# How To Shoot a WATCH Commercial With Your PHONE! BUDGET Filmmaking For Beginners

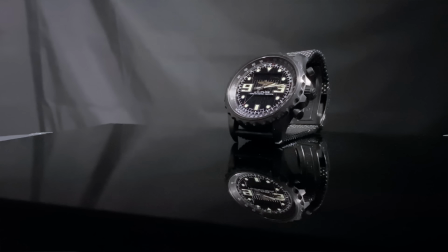248s
In this shot here, the light hits the backdrop and reveals it. This looks terrible.
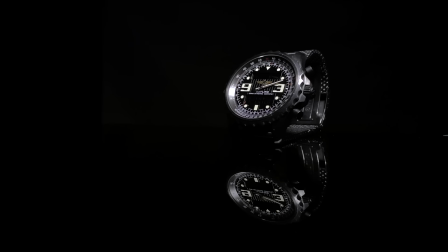253s
Whereas in this shot, the light moves, but nothing spills onto the backdrop, so everything remains black. Much better. Also, the reason I'm using this piece of black perspex is because it creates a really nice reflection of the watch.
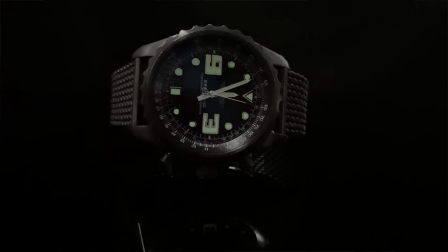267s
This will add another layer of interest to our focal point and give it a much more premium feel compared to if I were to put the watch on a piece of black card. Now, once you've got the hang of this, it's simply a case of mixing up your angles and shots.
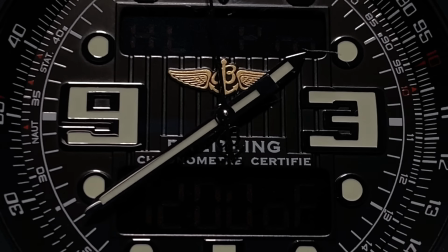280s
Try some looking down at your watch, try some where the whole watch is in frame, and try some really close-up macro shots to capture all the details. Also, if your phone is struggling to get nice close-up detailed shots, then it may be that your phone just isn't capable, in which case I can highly recommend getting one of these. This is a clip-on macro lens for your phone, and it literally just clips on to the front like that,
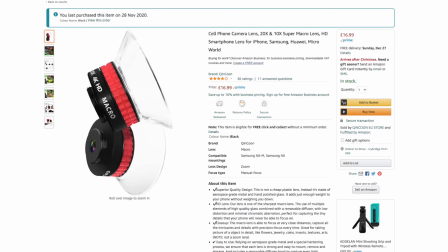304s
allowing you to get nice close-up detailed macro shots. Again, pick this up relatively cheap on Amazon. I will link it below. Now, if you're looking to learn more about video production and mobile filmmaking for free, then I have got you covered, because I've teamed up with the kind folks over at Skillshare, and they're offering the first 1,000 people to use the link in my description a free trial of Skillshare Premium membership.
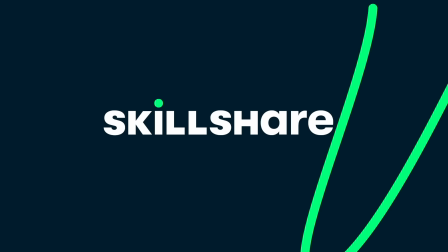327s
Skillshare is an online learning community for creatives.
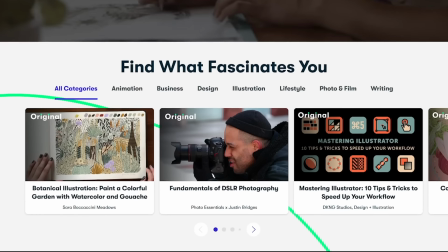330s
It offers thousands of inspiring classes for creative people just like us on topics including illustration,
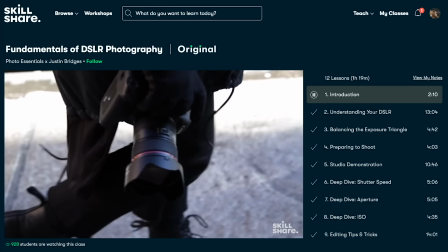336s
design, photography, video, freelancing, and much, much more.
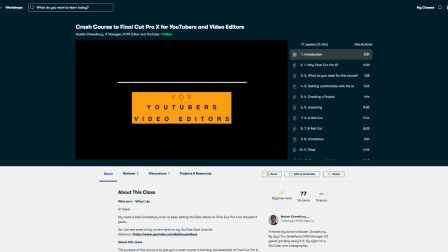340s
If you're a creative looking to learn, explore, and discover new things, then Skillshare is the place to do it.
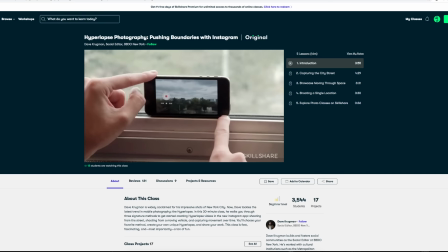346s
Skillshare literally has thousands of classes to help you grow as a creative.
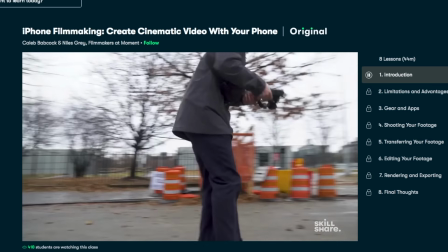350s
Gain those extra skills needed to turn your hobby into a career, land those clients you've always wanted to work with, make more money, and be more creative.
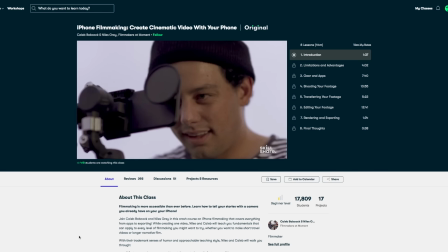358s
Whatever your goal when it comes to creativity, Skillshare can help you get there.
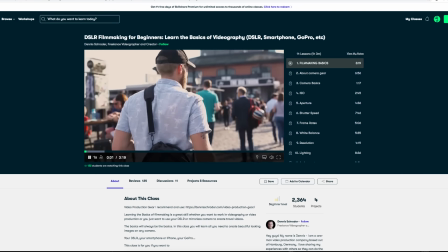363s
With classes to fit your schedule and skill level for less than $10 a month with an annual subscription, you can binge knowledge to your heart's content.
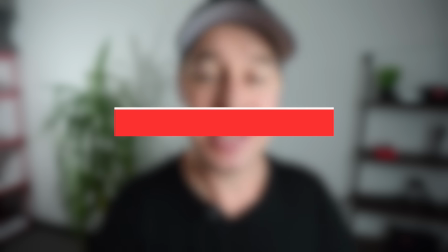371s
And as mentioned, the first 1,000 people to use my link in the description will get a free trial of Skillshare Premium membership.
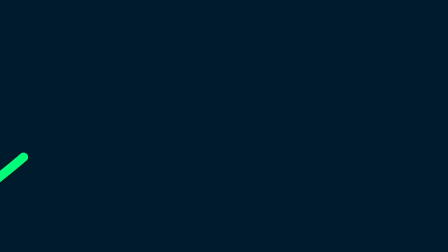378s
So you've got nothing to lose. Use the link, take a class, soak up some knowledge, and get creative. Okay, we've experimented with moving light, but now let's move our camera. And there's a little trick that I like to do, especially when I'm shooting solo.
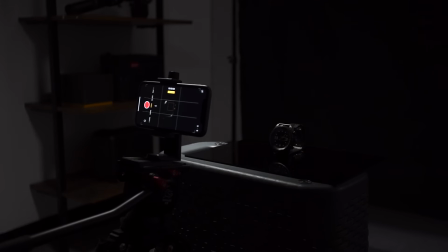391s
I'm going to loosen the tilt friction on my tripod, point my camera up, and then just let it naturally tilt down whilst moving my light.
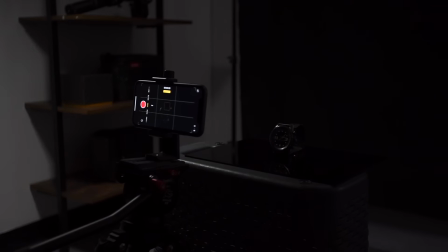400s
Let's see that again. Tilt camera up, let it fall, and move the light.
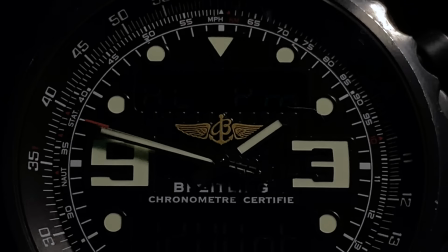405s
We've now added double movement to our shot. The camera is moving as well as the light. Now, if all of this sounds a little bit too intimidating for you and a bit too challenging, maybe you're worried about not getting nice, smooth shots, then I can highly recommend using something like this. This is a mini motorized camera slider, and what this will do is move your camera for you,
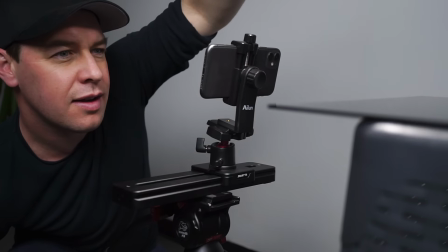427s
but it will move it in a really smooth and consistent way. It's a little bit like having your own camera operator with you.
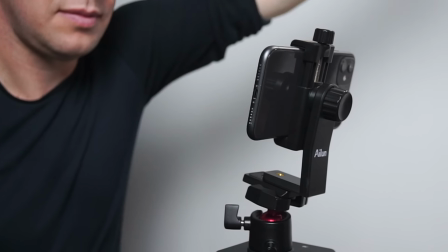433s
This will move your camera and free you up to move your light. This is the Smarter Mini Slider, by the way. Again, I will link all gear used in this video in the description below. And now let's add movement to the watch. And there are a number of different ways that we can do this, but my preferred method is to rotate my focal point.
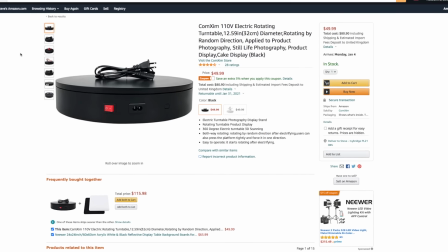453s
Now, there are specific products out there designed to rotate things for videography purposes,
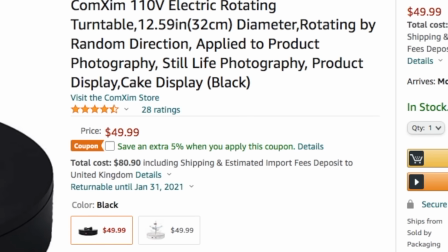458s
but I'm trying to do this on a budget and they can be a little bit pricey. So instead, I jumped on eBay and picked up this second-hand fishing game for a couple of quid. And here it is. Now, I don't need the fish, but I do need this bit here.
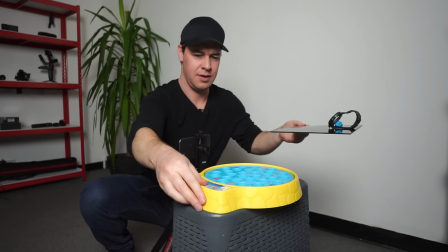472s
I'm going to put this on top of my laundry basket, put a roll of duct tape on top of that.
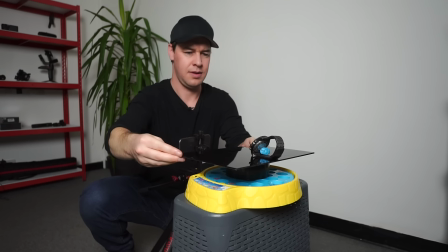477s
This will help my Perspex spin, then add my Perspex and watch, switch it on, and voila!
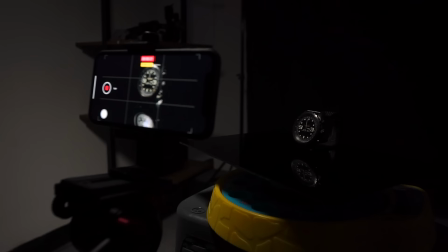484s
We now have a rotating watch. With my watch now spinning, I can hit record and move my light. This is really going to take this footage to the next level and help me achieve that premium watch commercial look.